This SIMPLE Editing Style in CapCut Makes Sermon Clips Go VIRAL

In 2024, I oversaw over 1,000 pieces of short form content. In this video, I want to just kind of break down some special things in CapCut, some features that I love. And this is really good for beginners, and especially those that just need to learn that sometimes the simplest thing to do is the best thing to do. This is not going to be a crazy tutorial. I want to do more of these breakdown editing videos. So if you find value from this video, let me know in the comments below. You'll see me kind of go through this journey, and I hope you go through the journey too of not overcomplicating something to be fancy schmancy. I can't believe I just said that, but seriously, just doing things that actually work with video. So there's special features. This is the first CapCut tutorial. All right, let's get straight to it. All right, so we're gonna dive right into this.
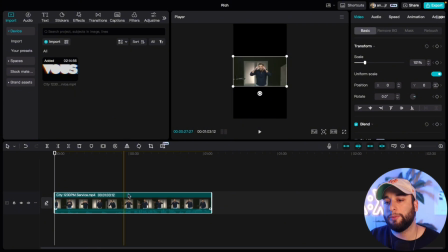(0:48)
I got this clip right here. One of the most important things about just creating that I'm realizing is not necessarily how flashy things look or how cool they look or whatever. It's what is being said, and the idea matters more than anything. If it's something that people have heard before, when it comes to editing podcasts, sermons, whatever you're doing,
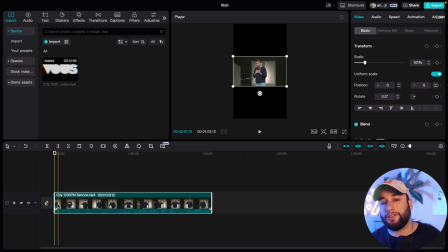(1:08)
the idea and the copy and the presentation, like what's actually being said and how it's being said, matters more than anything. And so I'll be honest with you, they gave me this timestamp already, so I'm just like working with what they got.
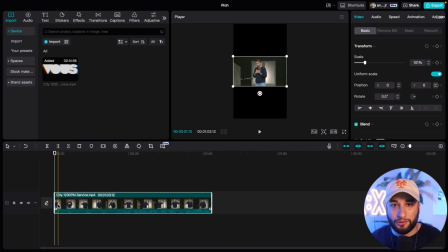(1:23)
But I would say I love this timestamp because of how dynamic Rich Wilkerson is in this part right here and what is being said. So those are like the two main things. You can literally post a video with no editing whatsoever, and can get really high engagement.
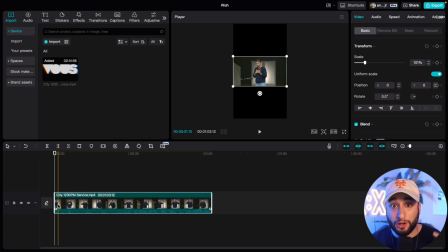(1:39)
You can reach a lot of people simply because of what's being said and how you're saying it. So keep that in mind. I got this section that I want. One of the features I love about CapCut is the auto reframing. If you don't know what that is, I just saved you a lot of time and energy.
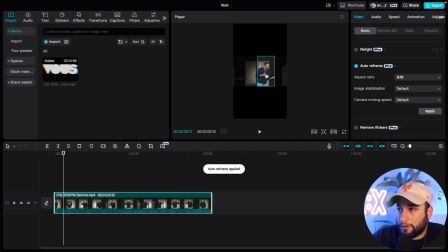(1:58) But anybody like me?
So if you can see what it's doing is it's tracking the guy's face, and I'm just gonna hit apply.
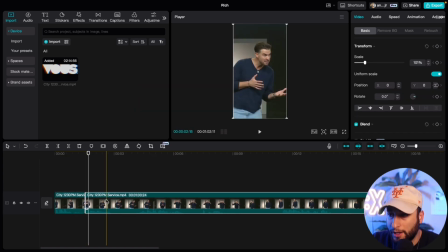(2:06)
One of the things I'm going to do for this clip especially is probably introduce like a little J curve. So I'm going to actually extract the audio from this. So it's just going to flow a little bit better.
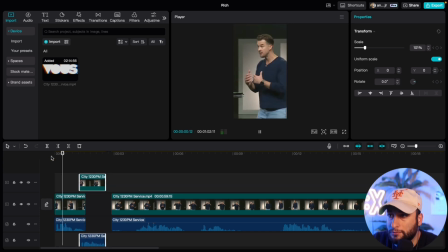(2:20) But anybody like me? But anybody like me? You can be dreaming about.
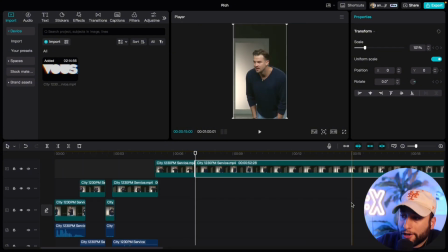(2:25)
So I think this is why it's like a fire clip right here, because that's super, super relatable.
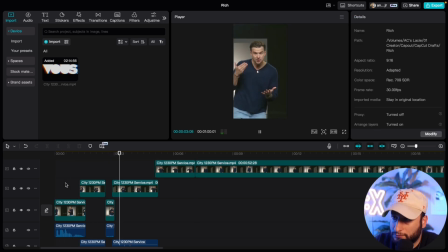(2:31)
So it's like, but anybody like me?
You can be dreaming about sleep. As soon as you lay your head down and the lights go out, it's like your mind begins to race.
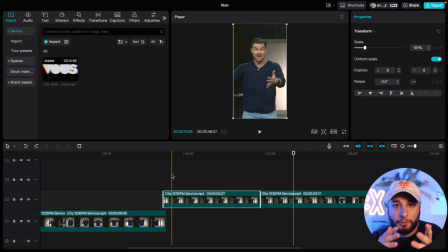(2:38)
Point right here. So especially like podcasts and sermons, sometimes you can people derail from the actual point of the message, and so you got to learn what is necessary for the story. So the story I want to tell is just like speaking, or the story that I want to portray is being late at night.
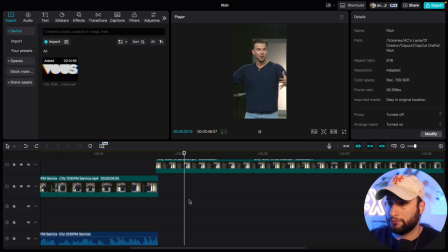(2:57) So I'm not saying you can't. You know, the Bible's like.
So Rich is going to go off like a little tangent here.
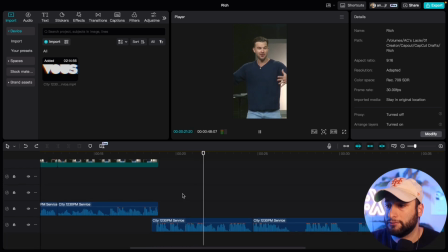(3:02)
I'm just going to delete all of it.
I'm not saying you can't. You know, the Bible's like, we never go to bed angry. Well, just live a little, live a little bit, but don't fight in the night.
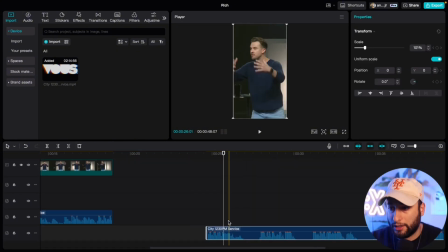(3:11)
So I'm going to take all that. Funny part, worked live, not going to work great in just like the story. So I just took out all that.
It's not my message, but just to all the married people out there. That's why you don't fight in the night.
But don't fight in the night because it's just going to be confusion.
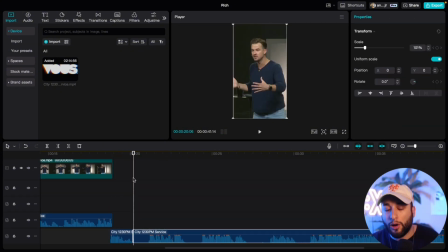(3:26)
I might even like the night because it's just going to be confusion. Always focus on the story to take out the fluff. You can move things around if you have to. Probably not going to move anything around in this section, but yeah.
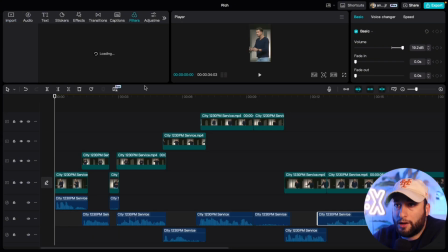(3:37)
This is good. This is going to be a super simple clip. So one of the things I'm going to do now is, this is like what I love to do.
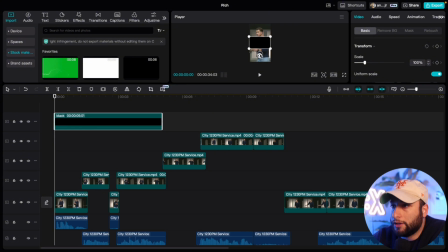(3:46)
This is like something that I do. You don't have to do this. I just like this look. I love adding this. I need like a black fade to the bottom, like this.